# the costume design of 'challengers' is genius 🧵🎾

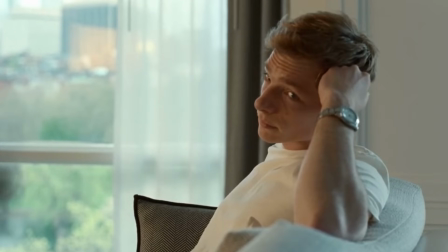(16:46)
He's wearing a Rolex Daytona, reflecting their wealth status at this point. In real life, Federer has a partnership with Rolex.
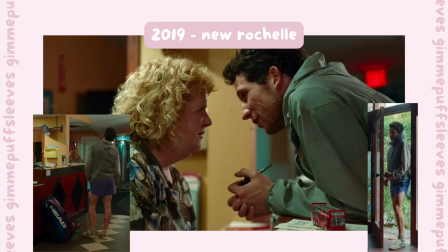(16:53)
Cut to New Rochelle a few days later. Patrick is trying to check into a motel, but his card isn't working. His outfit is a mishmash of colors: light olive windbreaker with a gray shirt underneath, blue athletic shorts and gray sneakers with green accents, and gray socks.
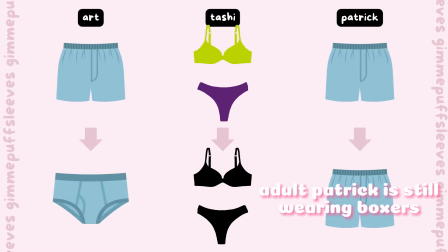(17:08)
After winning his first round, Patrick is in the locker room swiping on Tinder. He's wearing blue boxer shorts, while the guy he defeated is wearing red briefs.
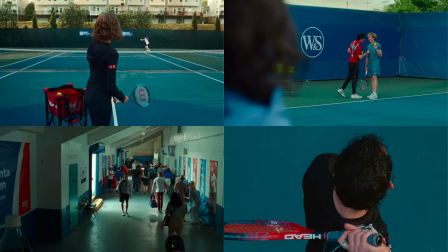(17:15)
There's a lot of instances where red and blue are juxtaposed against each other in this movie. At the hotel bar, his date is dressed up in her work clothes.
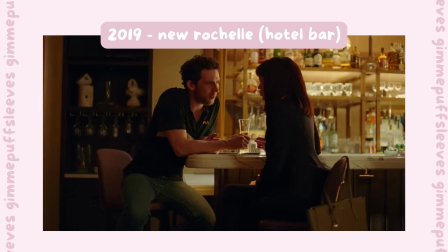(17:23)
Patrick is super casual, wearing a black Fila shirt and jeans. He spots Tashi for the first time in a while.
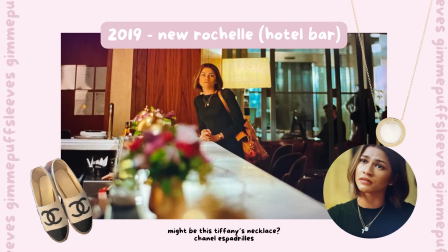(17:29)
She's in all black, a plissé Loewe top that's semi-sheer, slacks, and Chanel espadrilles.
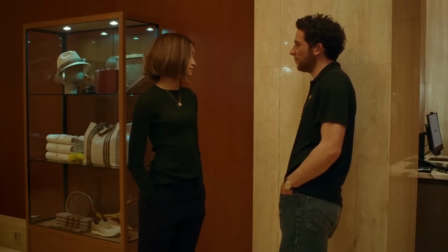(17:34)
The most interesting part of this scene is that while she's wearing her cross necklace, she's wearing a brand new necklace that we've never seen before.
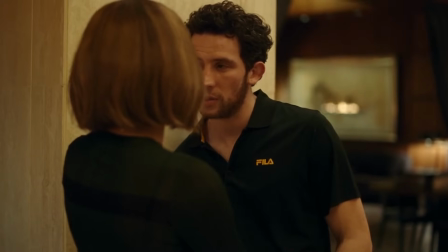(17:41)
It's a golden circular pendant with a mother of pearl center, so it's not a hoop like her earlier necklaces.
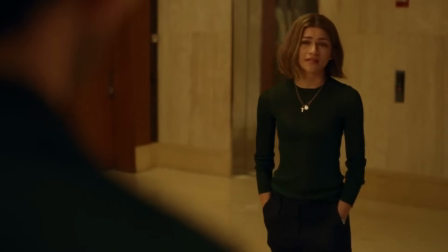(17:46)
This is the only time she wears a filled circle instead of a hoop. So it's an odd detail that sticks out to me.
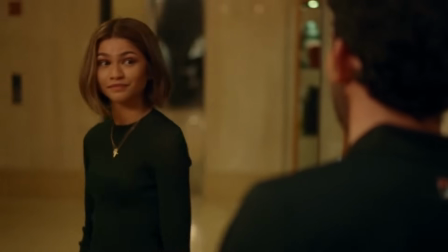(17:52)
Maybe it symbolizes a sudden change, or her being caught off guard, since she didn't expect to see Patrick at this hotel.
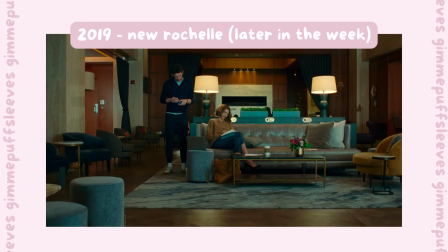(17:59)
We're back in the hotel for another Tashi and Patrick scene. We know the days have gone by since he mentions he's staying at that girl's house now, aka the Tinder date.
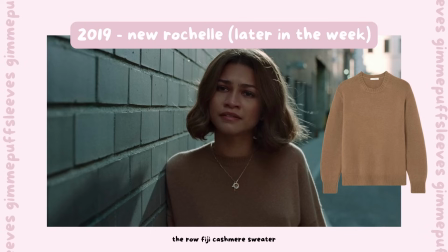(18:07)
I love Tashi's sweater here. It's the rose Fiji cashmere sweater in a lovely brown color, and wears it with blue capri pants and black pointy heels.
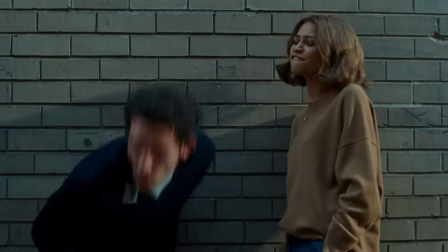(18:15)
She's back to wearing both of her signature necklaces again. Patrick wears a blue sweater with a 1/4 zipper and a white shirt underneath.
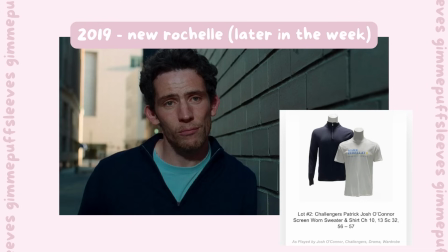(18:22)
He's actually wearing the Academy shirt underneath, and I only know this because of the VIP fan auction lot, which shows the two of them together.
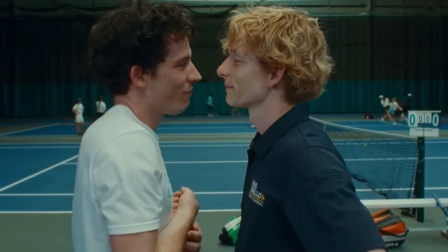(18:30)
It would make sense thematically if he's just re-wearing old clothes since he's broke and most likely clinging to the past.
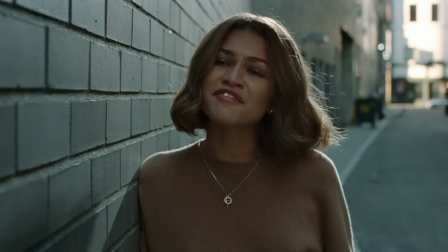(18:36)
Here, Patrick is asking Tashi to coach him, which is interesting because if we rewind a little,
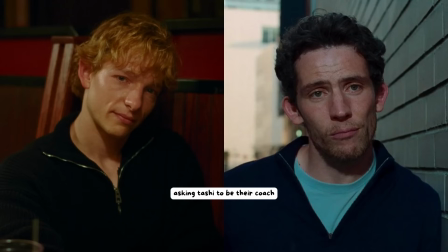(18:41)
Art wears a similar sweater with a 1/4 zipper at Applebee's when he asks Tashi to be his coach. There's so many freaking parallels in this movie. I keep finding them as I go through my notes.
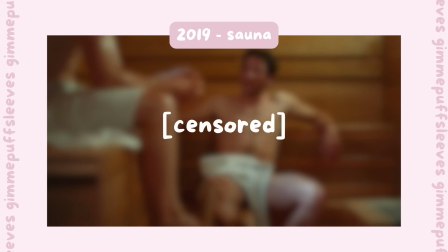(18:54)
Now it's August 3rd, the day before the match. We have the sauna scene. I have nothing of importance to add here since they're just in their towels.
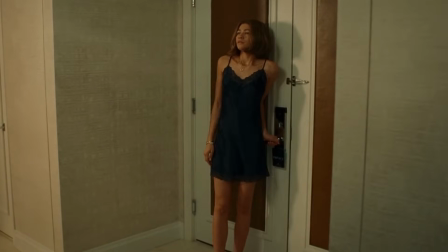(19:01)
I just liked looking at them. Later in that night, when Lily gets tucked into bed, our couple has a chat while they're getting ready to sleep.
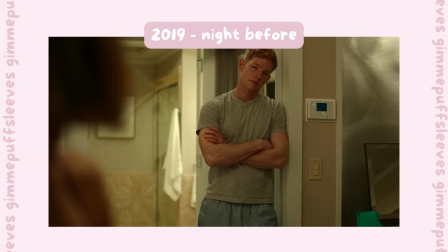(19:07)
This is the scene where Art says he wants to retire. His pajamas consist of light blue bottoms and a heather gray shirt.
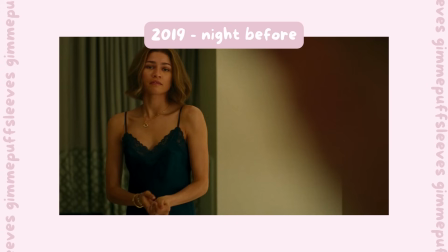(19:14)
For her, we have a silky black nightgown with lace details on the hem and neckline.
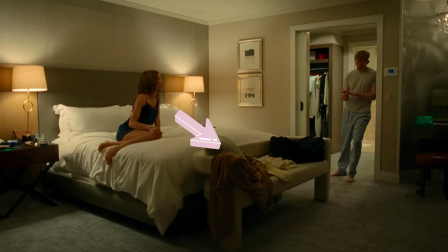(19:19)
I noticed the white shirt and camel jacket, which she wears later, are lying at the bench at the foot of the bed.
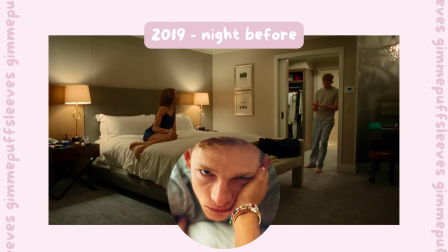(19:24)
If you want good close-ups of her bracelets, skip forward to the part where she cradles Art's face because you can see them.
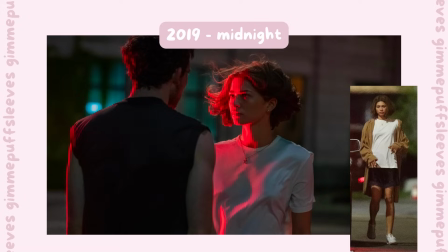(19:29)
At midnight, Tashi grabs the jacket, oversized shirt, and exits the bedroom.
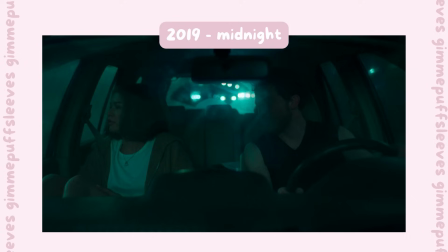(19:34)
She puts them both on and goes out to meet up with Patrick, who's wearing a black tank top and his signature watch.
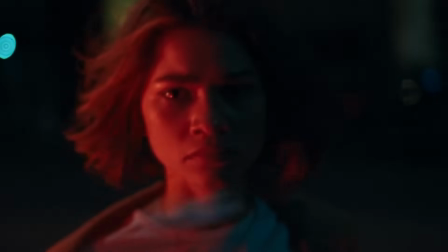(19:40)
When they both exit the car in their anger and then proceed to make out,
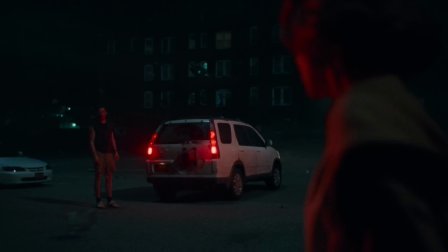(19:43)
you can see that Tashi's shoes are white and he's wearing brown shorts/black socks and gray sneakers.
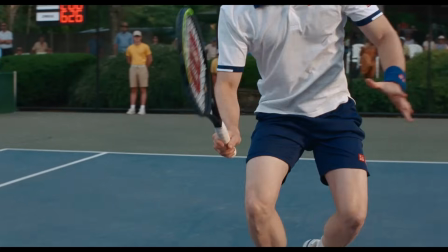(19:49)
It's finally the last scene, August 4th, the final showdown. Tashi has a Loewe shirt dress that's tied at the waist.
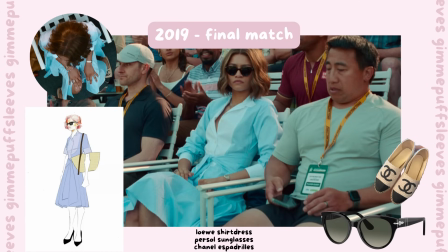(19:54)
It's a mix of white and blue fabric. potentially hinting at her being split/needing both of them to feel whole. The brown Loewe bag and Chanel espadrilles are there, alongside her signature jewelry.
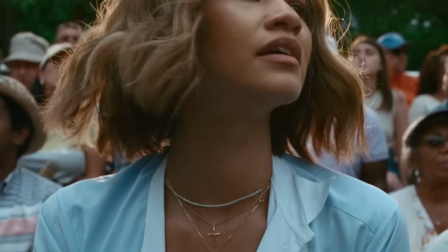(20:06)
She adds a couple of new jewelry pieces for this final scene, but I'll go over that later.
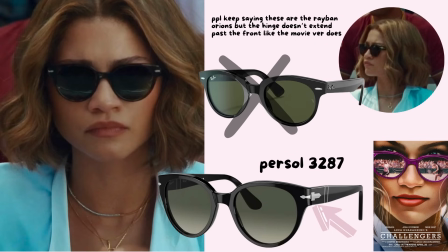(20:10)
The look is finished with her Purcell 3287 sunglasses, which are also on the movie poster, but just recolored to purple.
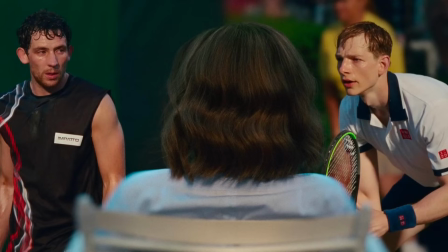(20:18)
And then for Art and Patrick, I thought it would be good to make this chart just to kind of like compare and contrast the two.
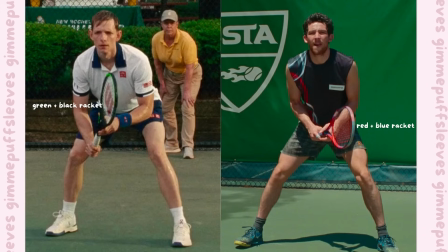(20:24)
Let's start with their tennis rackets. Art has a neon green and black one. Patrick has a red one with blue streaks. In terms of shirt, Art has on a Uniqlo branded shirt. It's a white grid shirt with a blue collar and blue sleeve accent color.
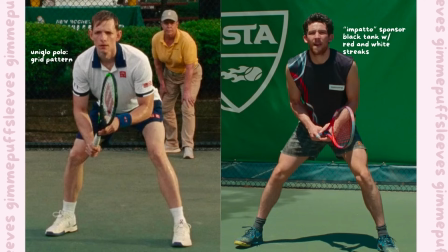(20:38)
Patrick doesn't have any fancy branding. He does have a random Italian brand in Pato, kind of like slapped on his chest. He's wearing a black tank top with red and white graphical streaks. In terms of accessories, Art has the matching blue armband, and Patrick has nothing except for his bandaged fingers.
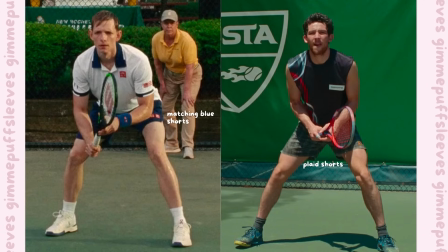(20:56)
For their bottoms, Art has blue shorts that perfectly match the rest of his outfit, and Patrick has plaid shorts that kind of look like boxer shorts. For socks, we have Art in white and Patrick in black, which is a common color theme throughout this movie. And for shoes as well, since Art has white sneakers and Patrick has a dark blue/gray sneaker.
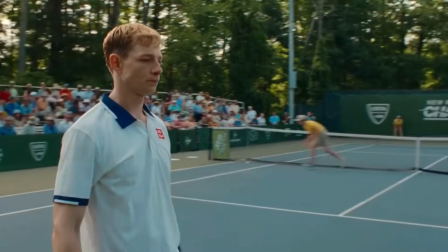(21:14)
Both men are wearing a grid light pattern. See Art's shirt and Patrick's plaid pants.
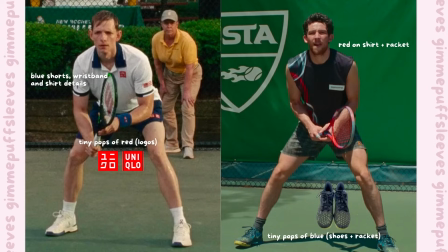(21:19)
Plus, they're wearing their fire and ice colors respectively. That was a lot. Are you okay? Are you still with me? Even though I went through every single outfit in the timeline, there are 3 more observations that I wanted to highlight.
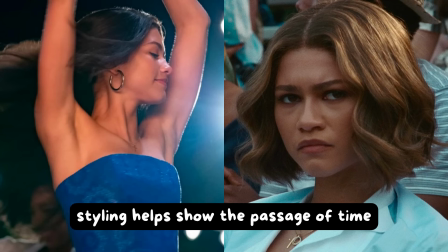(21:32)
The clothes and styling really help show the passage of time. You can use the hair length to help inform where in the timeline you are.
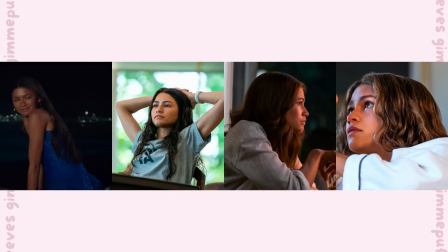(21:38)
Younger Tashi has long hair. 2010, 2011 Tashi has an in-between length that's past her shoulders.
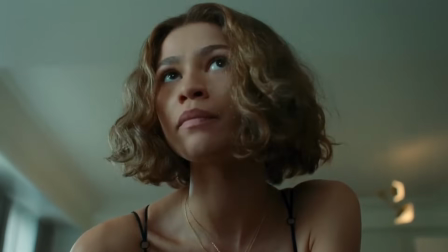(21:44)
And final form, adult Tashi has that shorter, lighter hair.
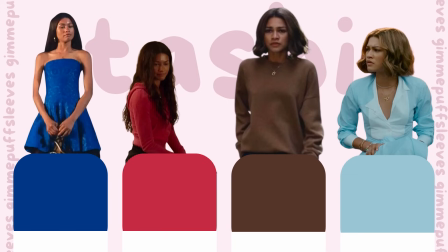(21:48)
Her clothes start off in jewel tones and become more neutral when she becomes a powerful businesswoman.
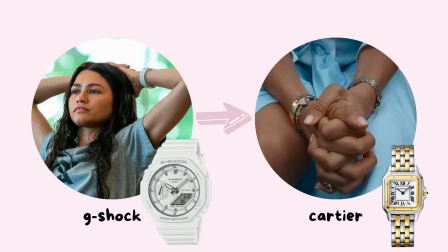(21:53)
She upgrades from a white G-Shock watch to a Cartier watch, which is a 2-tone band, gold and silver, fire and ice.
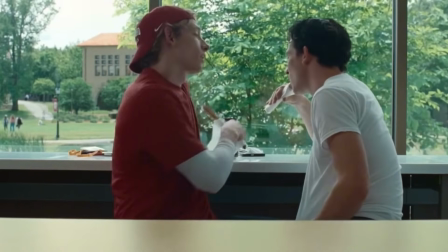(22:00)
Both boys experience a similar trajectory of change. Young Patrick has curlier hair.
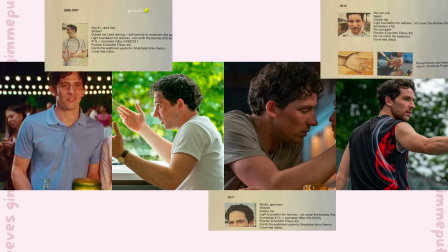(22:05)
In this BTS photo of the hair and makeup notes, you can see that Patrick's 2011 wig now has gray hairs.
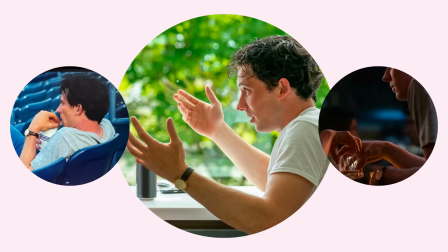(22:12)
He's clean shaven up till the end of the movie. Continuing his aged luxury motif, he wears the same watch with the leather strap.
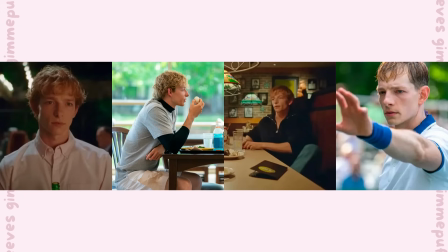(22:20)
He's the only character who keeps the same watch throughout the whole movie. Art's hair transformation is a little less dramatic between his Stanford days and early career. He keeps that long wavy hair, though I'm sure they had different wigs for the different time periods.
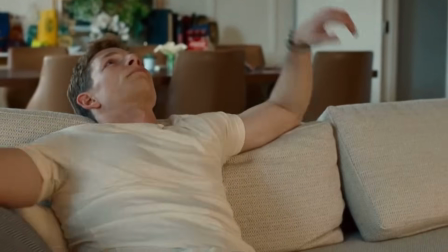(22:34)
His most drastic change is at the end, where he sports a shorter, cleaner haircut. He doesn't wear his backwards baseball cap anymore.
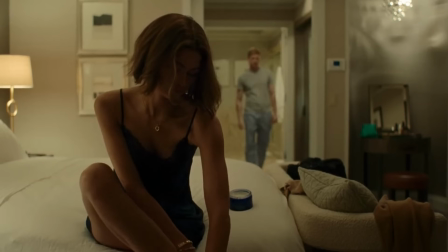(22:41)
He also replaced his black Timex with a silver Rolex. It's fascinating to me how clothes can help age up or age down an actor.
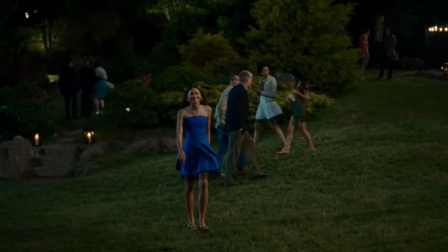(22:49)
They didn't use any digital de-aging technology, which is super impressive.
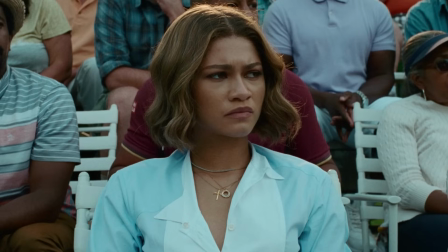(22:53)
Everything is achieved through the impeccable styling of period-appropriate silhouettes, hair and makeup, and accessories.
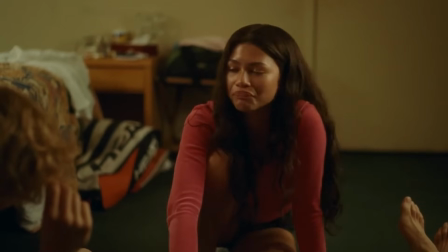(23:00)
A perfect example of this is the outfit Tashi wears in the hotel.
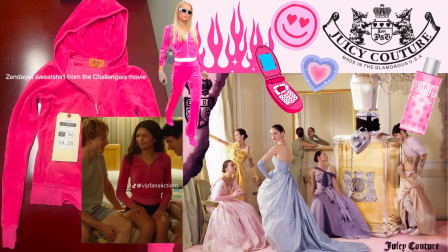(23:03)
That juicy couture velour tracksuit jacket is very 2000s and exactly what a hot girl would wear in that time.
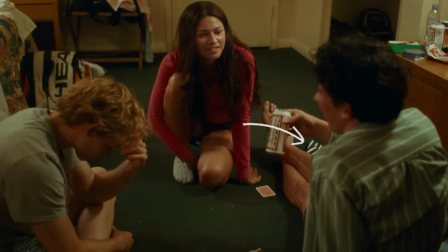(23:09)
Add the black short shorts and Adidas slides. It's perfect. Casual but still cute. It's not trying too hard. I wouldn't be surprised if she was wearing like a Victoria's Secret pink body mist or something.
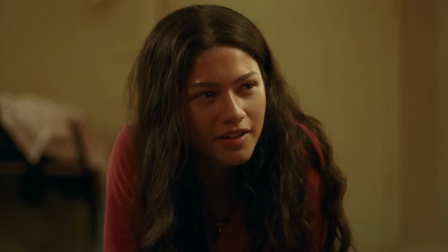(23:21)
Natural makeup is used to highlight her youthfulness. She's an athlete, so it's not like she would wear fake eyelashes.
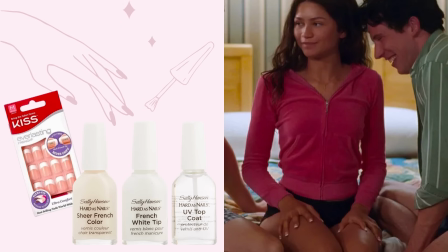(23:26)
Even her French manicure was a popular nail trend during that time. We need to talk about the jewelry.
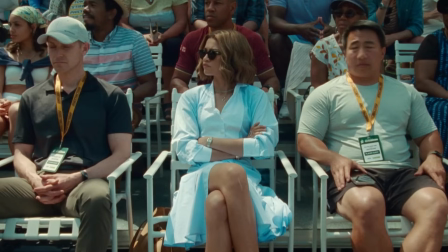(23:31)
I've been wanting to chat about this because it was one of the things that caught my eye during my initial watch.
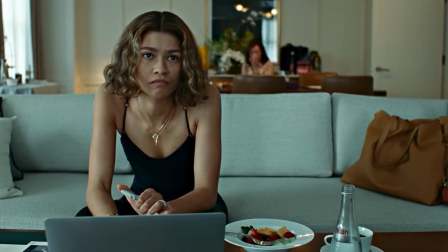(23:36)
Tashi has staple jewelry pieces that evolve through time. She's one of those people who wears the same things every single day.
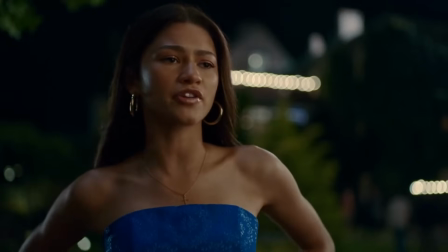(23:42)
You rarely see her without her signature pieces. Young Tashi's most recognizable piece of jewelry is her gold cross necklace.
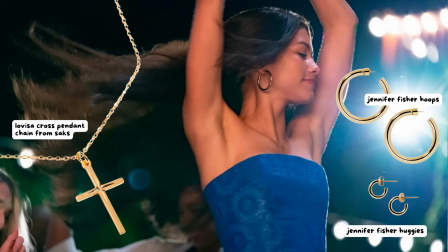(23:49)
It's a very simple necklace. You can even spot it on her Adidas poster.
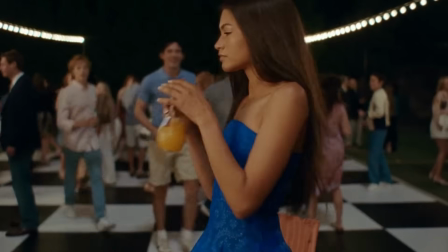(23:52)
She also wears gold hoop earrings on multiple occasions, tiny ones for tennis matches and large ones during the party.
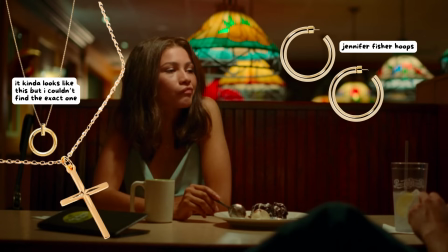(23:59)
In the Applebee's scene, she's still wearing her cross necklace, but the new addition is a circular hoop pendant. By this time, she's still early in her coaching career, so she wouldn't have the funds to purchase a $2,000 necklace yet.
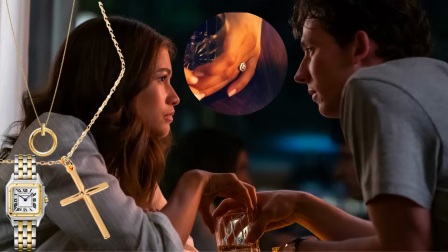(24:11)
The larger hoop earrings from the Adidas party make another appearance. When 2011 rolls around, she adds the engagement ring and the Cartier watch to her staples. It's hard to tell exactly what necklace she's wearing on top of the cross here, but after squinting at my screenshots, I think she's wearing the same hoop necklace from the previous year because it has the shorter chain.
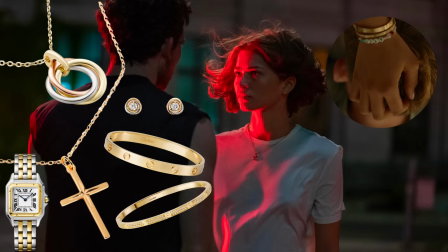(24:29)
2019 Tashi has a very luxurious jewelry box filled with a bunch of Cartier pieces. Right now, she has the cross necklace and the Cartier Trinity necklace, which features 3 different types of metal hoops intertwined with one another. The
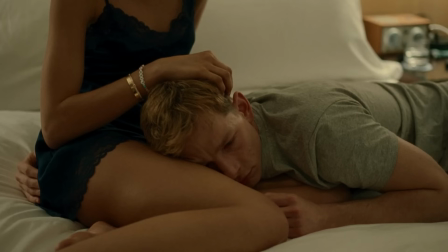(24:42)
Cartier Panthère watch is on her left wrist, and the 2 gold Cartier love bracelets are on the other.
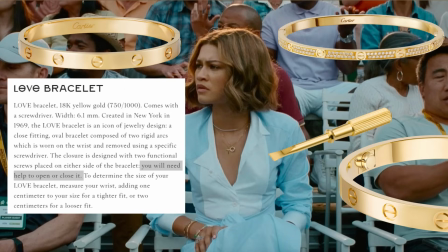(24:47)
Those love bracelets actually require the use of a screwdriver to take them on or off.
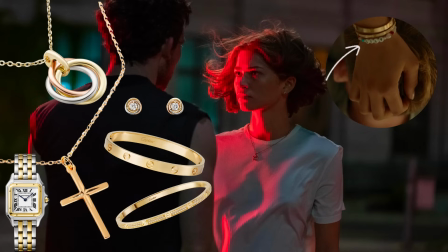(24:51)
The only non-designer piece is the handmade beaded bracelet that Lily made, and those sit next to the 2 Cartier love bracelets.
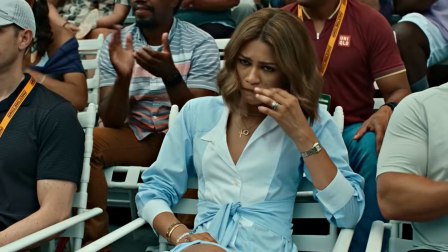(24:57)
Obviously, she's wearing her engagement ring and wedding band.